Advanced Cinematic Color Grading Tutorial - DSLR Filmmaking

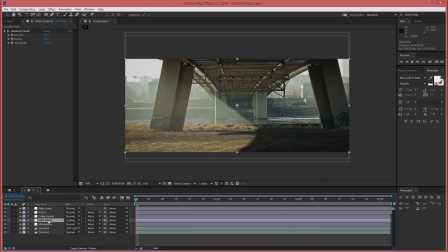(37:06)
So I'm going to go to number 2 just for time's sake, Control C, Control V to save some time.
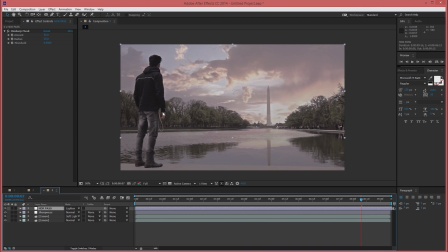(37:14)
Let's see what it does. Off, on.
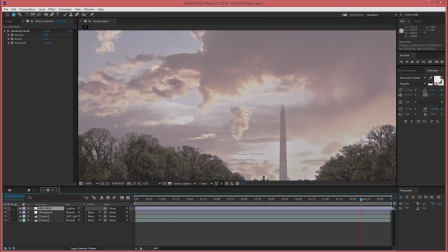(37:19)
Check this. Off, on. And if I push this to 75, off, on.
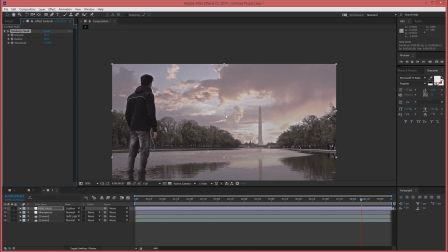(37:31)
Check this one out. There's a difference. Off, on. But there's the issue. If I zoom in here, you can see it creates this white
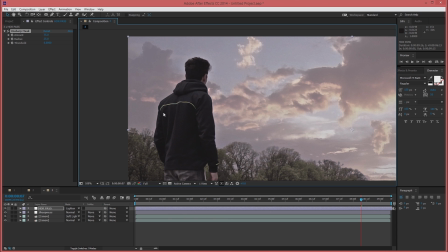(37:44)
glow around, like it's like a light drop, but we don't want that, right?
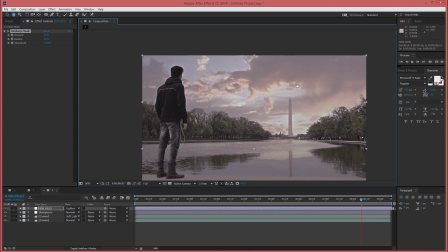(37:49)
So there's a really easy fix for this. I'm going to select my pen tool. I'm going to do a quick mask, removing my shoulder and my head from the effect and including everything else.
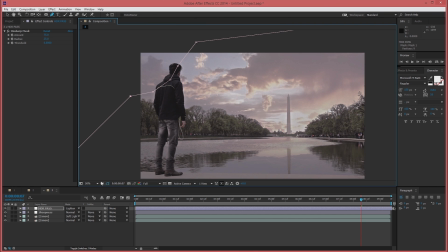(38:07)
Remove the mask, press F, just do a quick like 50, and yeah, check this out. On, off, on, off.
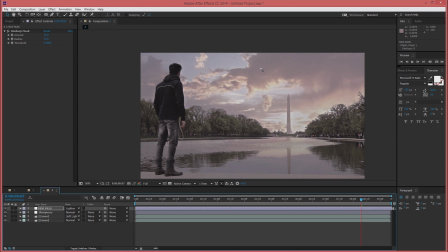(38:25)
See how it enhances pretty much everything. And I'm just going to remove this, just so cool. So yeah, so sometimes you will have to put masks in your layers in order to color grade it
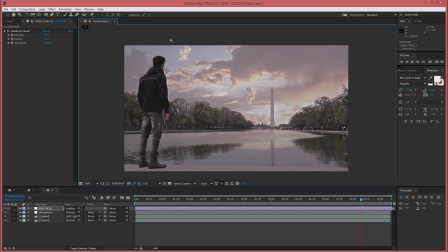(38:44)
to the best of your capabilities, I guess. So if I were to leave this one, it would probably be okay, but I wouldn't like it. So take the time to make things look good, basically. So this looks awesome, but still it has a long way to go.
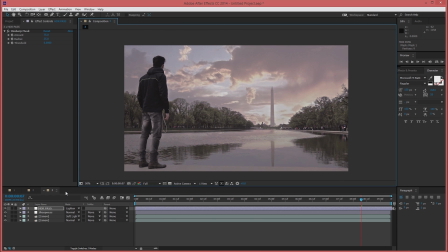(39:04)
And what's the next step? A new adjustment layer, which will be called color grade. So Control Alt Y, rename this color grade, and this will be an interesting one. So I'm going to go to effects,
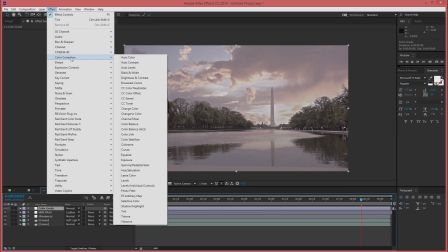(39:25)
color correction, and I will select hue and saturation once more.
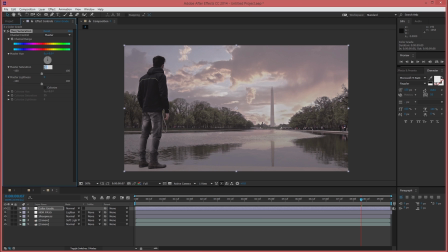(39:30)
I'm going to boost the master channel plus 25. Okay, so we work with a lot of warm colors once more,
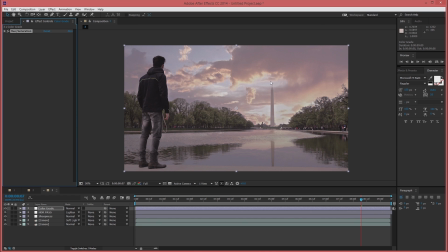(39:43)
and let's try to balance the shot by including some, how to say this? Well, when you combine colors that are not in the same range and they're opposite to each other,
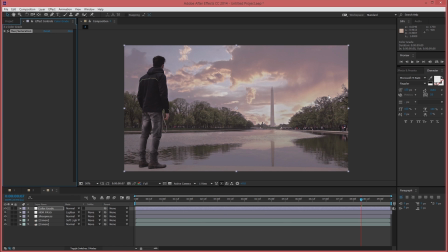(40:02)
like it's red and blue or warm and cold, like we said before, it makes the shot more interesting.
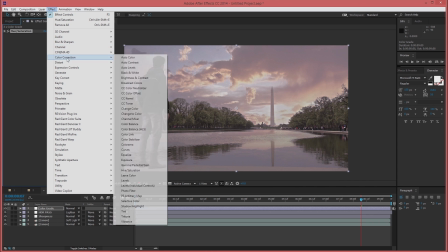(40:11)
So I'm going to effects, color correction, color balance.
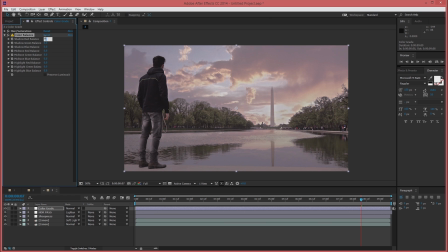(40:16)
I'm going to the reds again. I'm going to push them to minus 2.5. Nothing crazy, but I think it's gonna look better. Okay, this looks okay. Let's go to the midtones this time and press them, put them down, minus 7.5.
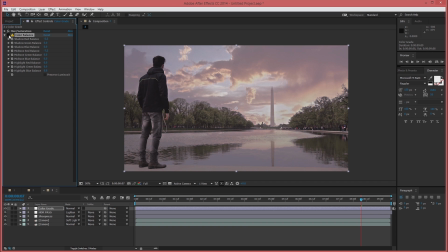(40:39)
Here we can see something off, on. See, it mostly impacts this area right here, but it creates a cool dynamic between the trees and the sky, right? So off, on.
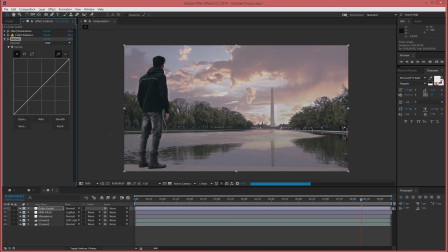(41:00)
Okay, I'm going to effects, color correction, curves, and I will press the RGB just a bit up because the highlights of the sky are
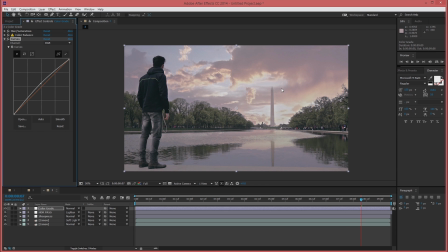(41:14)
not very highlighted, let's say, because this was a VFX shot and the sky was replaced, so I think it looks a bit off the way that it is. And that looks okay.
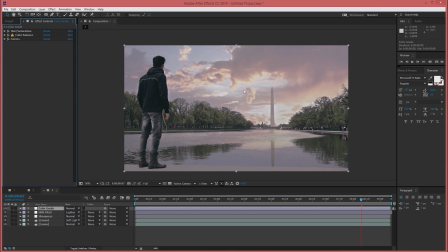(41:30)
It's not great, it's okay. And what's missing, in my point of view, it's the light from the sky does not scatter in the shot the way that it should be. But there's an easy fix for this. So I'm going to select the color grade effect.
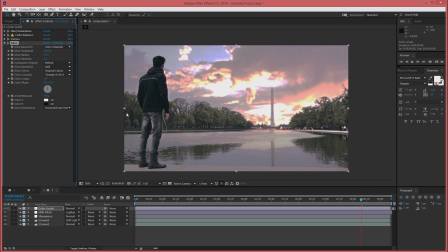(41:49)
Effect, stylize, glow. Yeah, that's not what I have in mind. So I'm going to the glow radius and I'm going to crank it up 500.
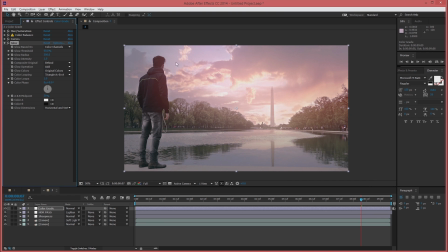(42:06)
That's okay, but as you can see, it doesn't really fill up the frame and it stops right around here. So I'm going to put this up to 800. Much better. So let's the
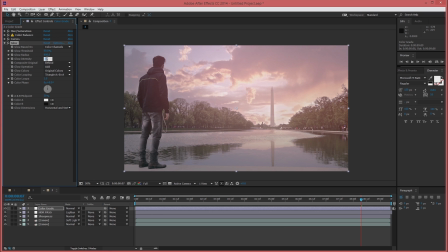(42:23)
intensity, it's okay, but I'm going to decrease it by just a touch, 0.8. Okay, cool. Now this looks cool. There's a big difference, see, off, on. It's almost a different shot.
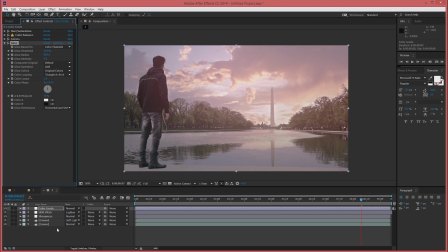(42:41)
So this looks awesome, but it just needs 2 more steps to make it even more awesome. So here's what I'm going to do.
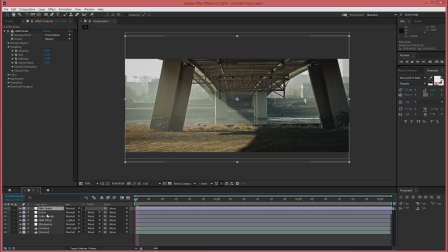(42:50)
I'm going to go to number 2 and just copy paste once more the film grain and the extra to save some time.
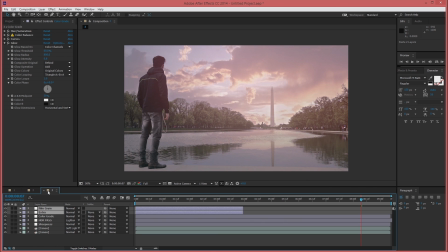(42:59)
Control C, Control V. Just increase the layer.
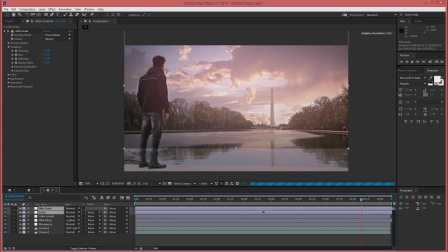(43:08)
Cool. Now let me just reset the layers because they've been moved because we changed the aspect ratio. So reset, reset. Cool. Whoa, check this out, guys.
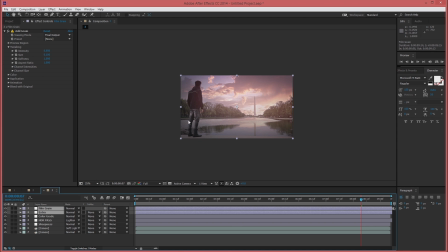(43:24)
This is with the 2 new layers and this is without them. See, this is what I was talking about having vignettes in your shot.
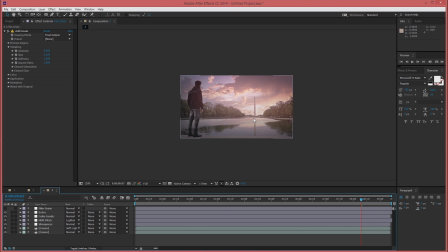(43:35)
It basically helps focus on a more interesting area, which is basically this cool
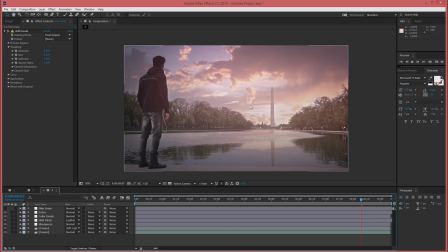(43:45)
clouds and the sky lights, whereas without,
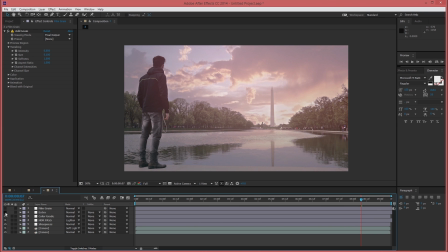(43:49)
I would focus basically on everything, where if it's on, it really enhances the feel of the shot.
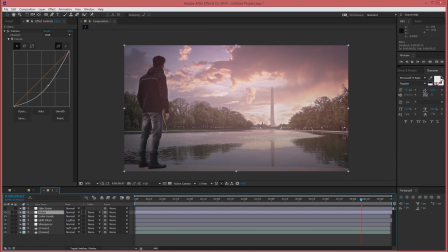(43:57)
So I will actually try to even increase the effect there. And I'm going to
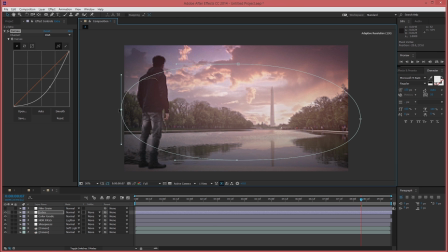(44:11)
click this thing to show the mask and I'm going to increase it there because again this section was way too dark, so I'm going to expand the mask so I will decrease the effect, where on the other hand I'm going to bring this in.
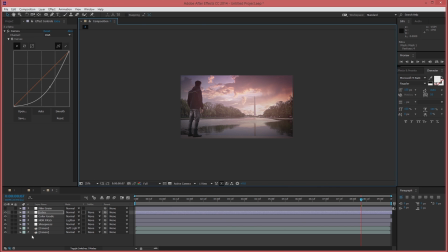(44:31)
Yeah, I think it looks awesome, to be honest. Look at the original and the graded.
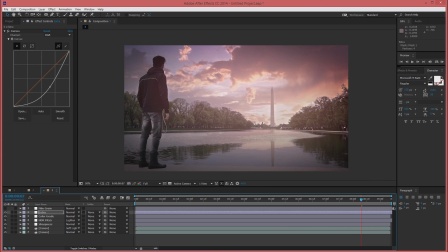(44:42)
Awesome. Now of course this is a
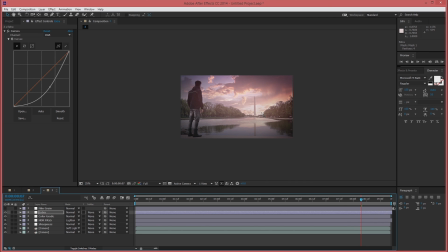(44:46)
very vivid approach to color grading, but I think it's a right look for the shot.
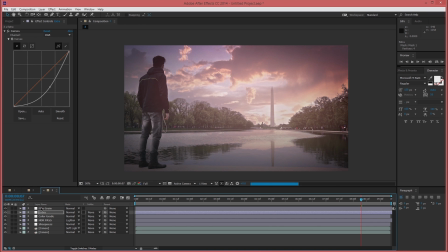(44:53)
I'm just going to check the film grain, and I'm going to zoom in here to see the effect.
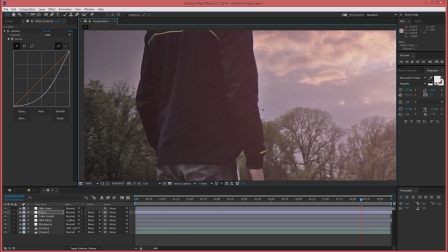(45:02)
See, it blends everything really nicely.